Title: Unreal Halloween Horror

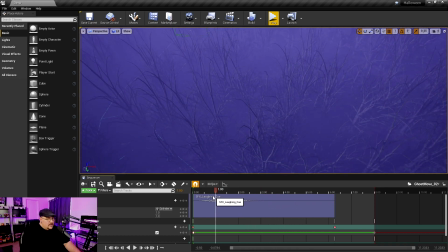[10:55]
And then we hear, you know, the laughing. This laughing track is actually kind of cool because it's attached to one of the assets that moves. So it is kind of a spatial audio.
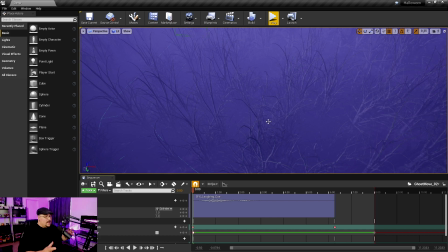[11:12]
So regardless of where, or I guess in reference to where the player is as they walk through, it actually pans dynamically based on where the character is.
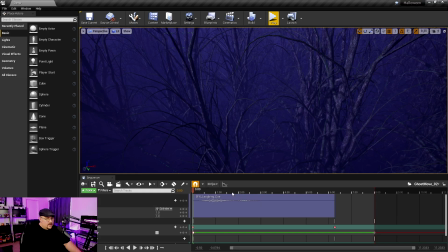[11:26]
And to be completely honest, I cheated with this aura.
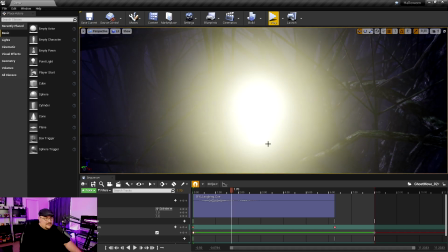[11:33]
It is, let me see if I can grab it here.
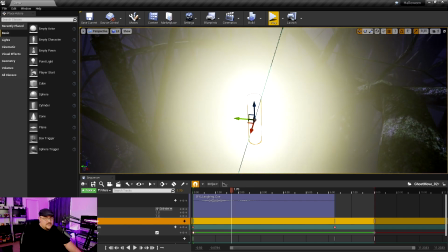[11:39]
It's literally just a cylinder. That's it.
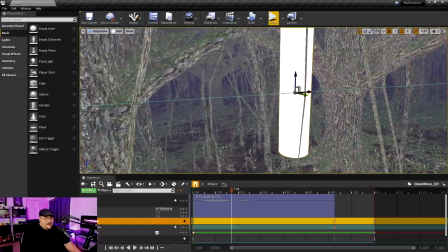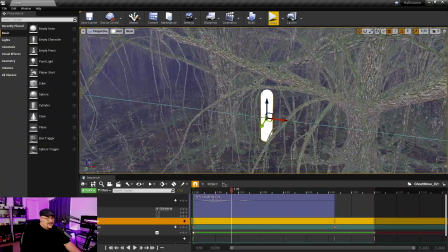[11:48]
No special creature or anything. It's just a giant cylinder that goes flying across the map.
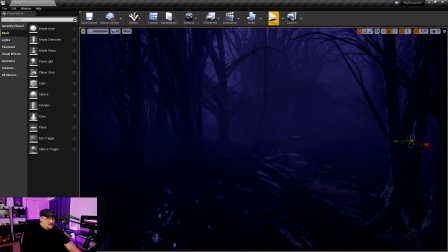[11:58]
So from there, let's get back on the path here so I can actually kind of figure out where we're going.
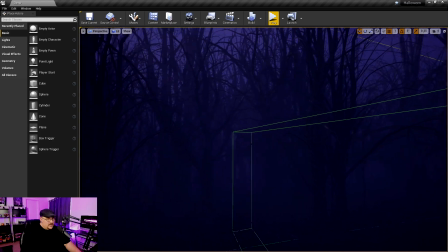[12:07]
This trigger box triggers the sound of some owls off in the distance
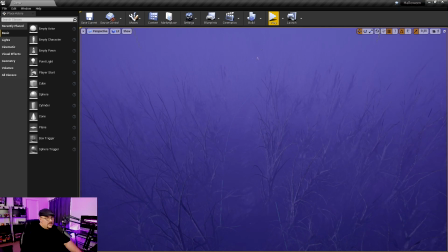[12:12]
because we're kind of coming up on the home stretch here to the cabin,
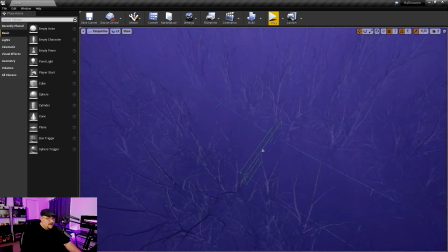[12:16]
but I didn't really know what to put here to kind of keep the player interested in walking.
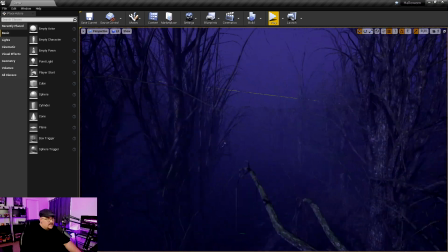[12:22]
So I threw that in there. And like I said, I wanted to do more to this, but I just kind of ran out of time.
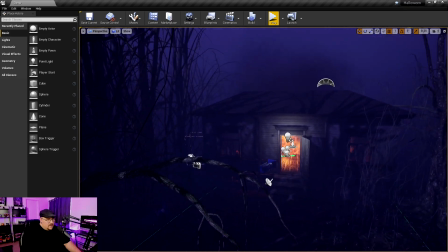[12:29]
And then we come up on the cabin.
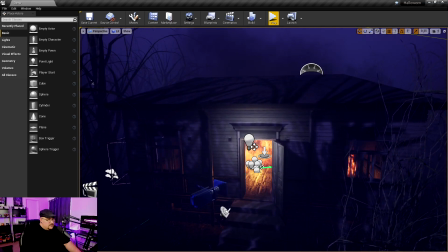[12:34]
And I really wish those emitters weren't going off right now.
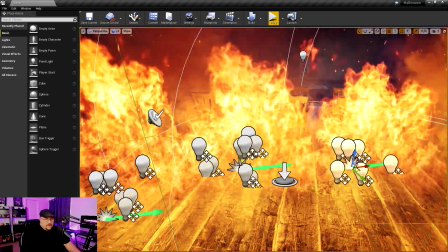[12:41]
Let's go ahead and grab these emitters.
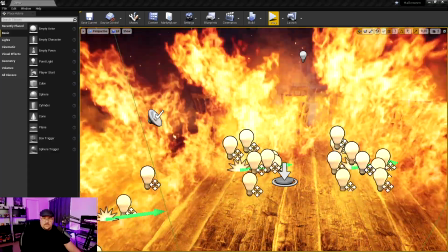[12:48]
And we're just going to hide them for a second.
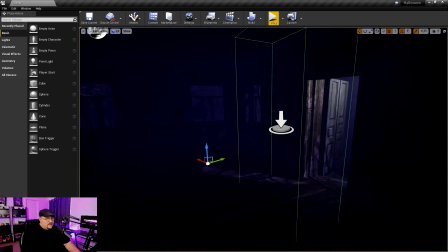[12:54]
All right, so once we're inside the cabin, I've actually got this trigger box here,
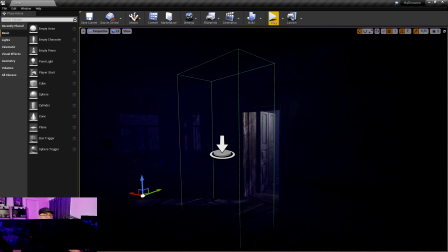[12:59]
and the trigger box actually disables any key presses. So you can't move forward or backwards. All you can do is use the camera to look around, and then it starts
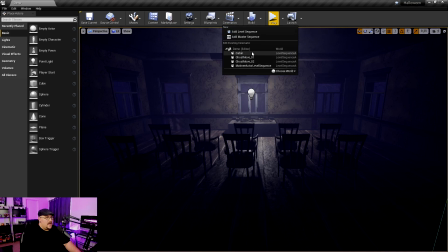[13:14]
the cabin experience,
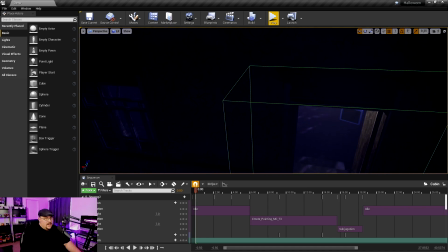[13:20]
which you hear it, and unless you're actually turned around, you don't really see it. But the door does slam shut, kind of symbolizing, like, uh-oh, you're stuck in here.
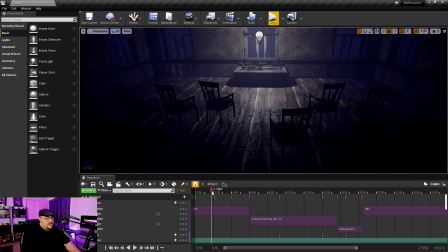[13:35]
And from here, I slid the chairs out, kind of like a paranormal experience.
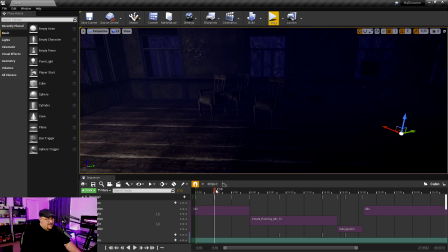[13:45]
And if you were to actually play this, there is something funny that happens sometimes.
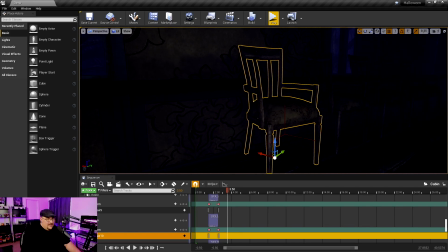[13:51]
For whatever reason, this chair, on some playthroughs, it's fine, and on other playthroughs, the physics gets a little crazy and you see it start to wiggle down into the floor.
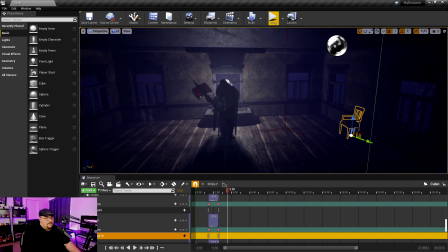[14:06]
But just like the kind of aura that flies through the woods, the sounds of the chair sliding are actually attached to each individual chair.
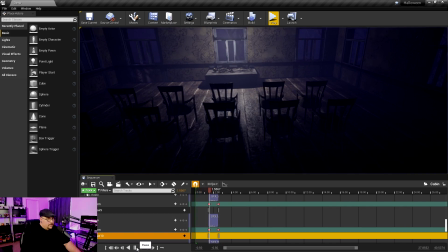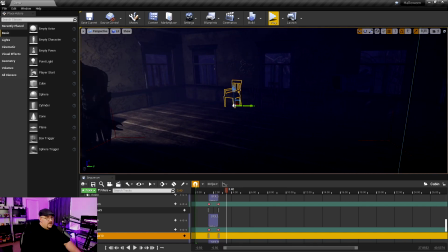[14:27]
So, depending on which way you're looking when it happens,
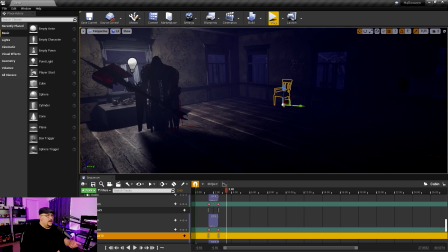[14:32]
because like I said, I did kind of get rid of the forward and backwards movement. And so, depending on which way you're looking, you'll actually hear the sound just a little bit different.
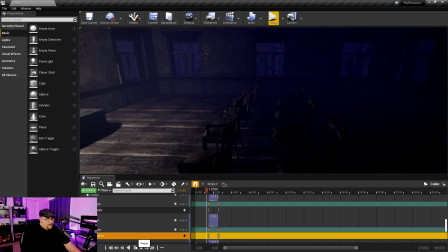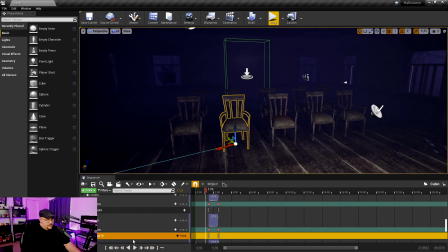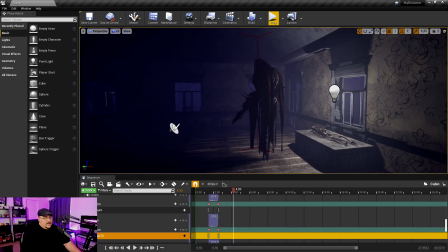[14:58]
I mean, it's a subtle difference, but it kind of adds to that immersion effect.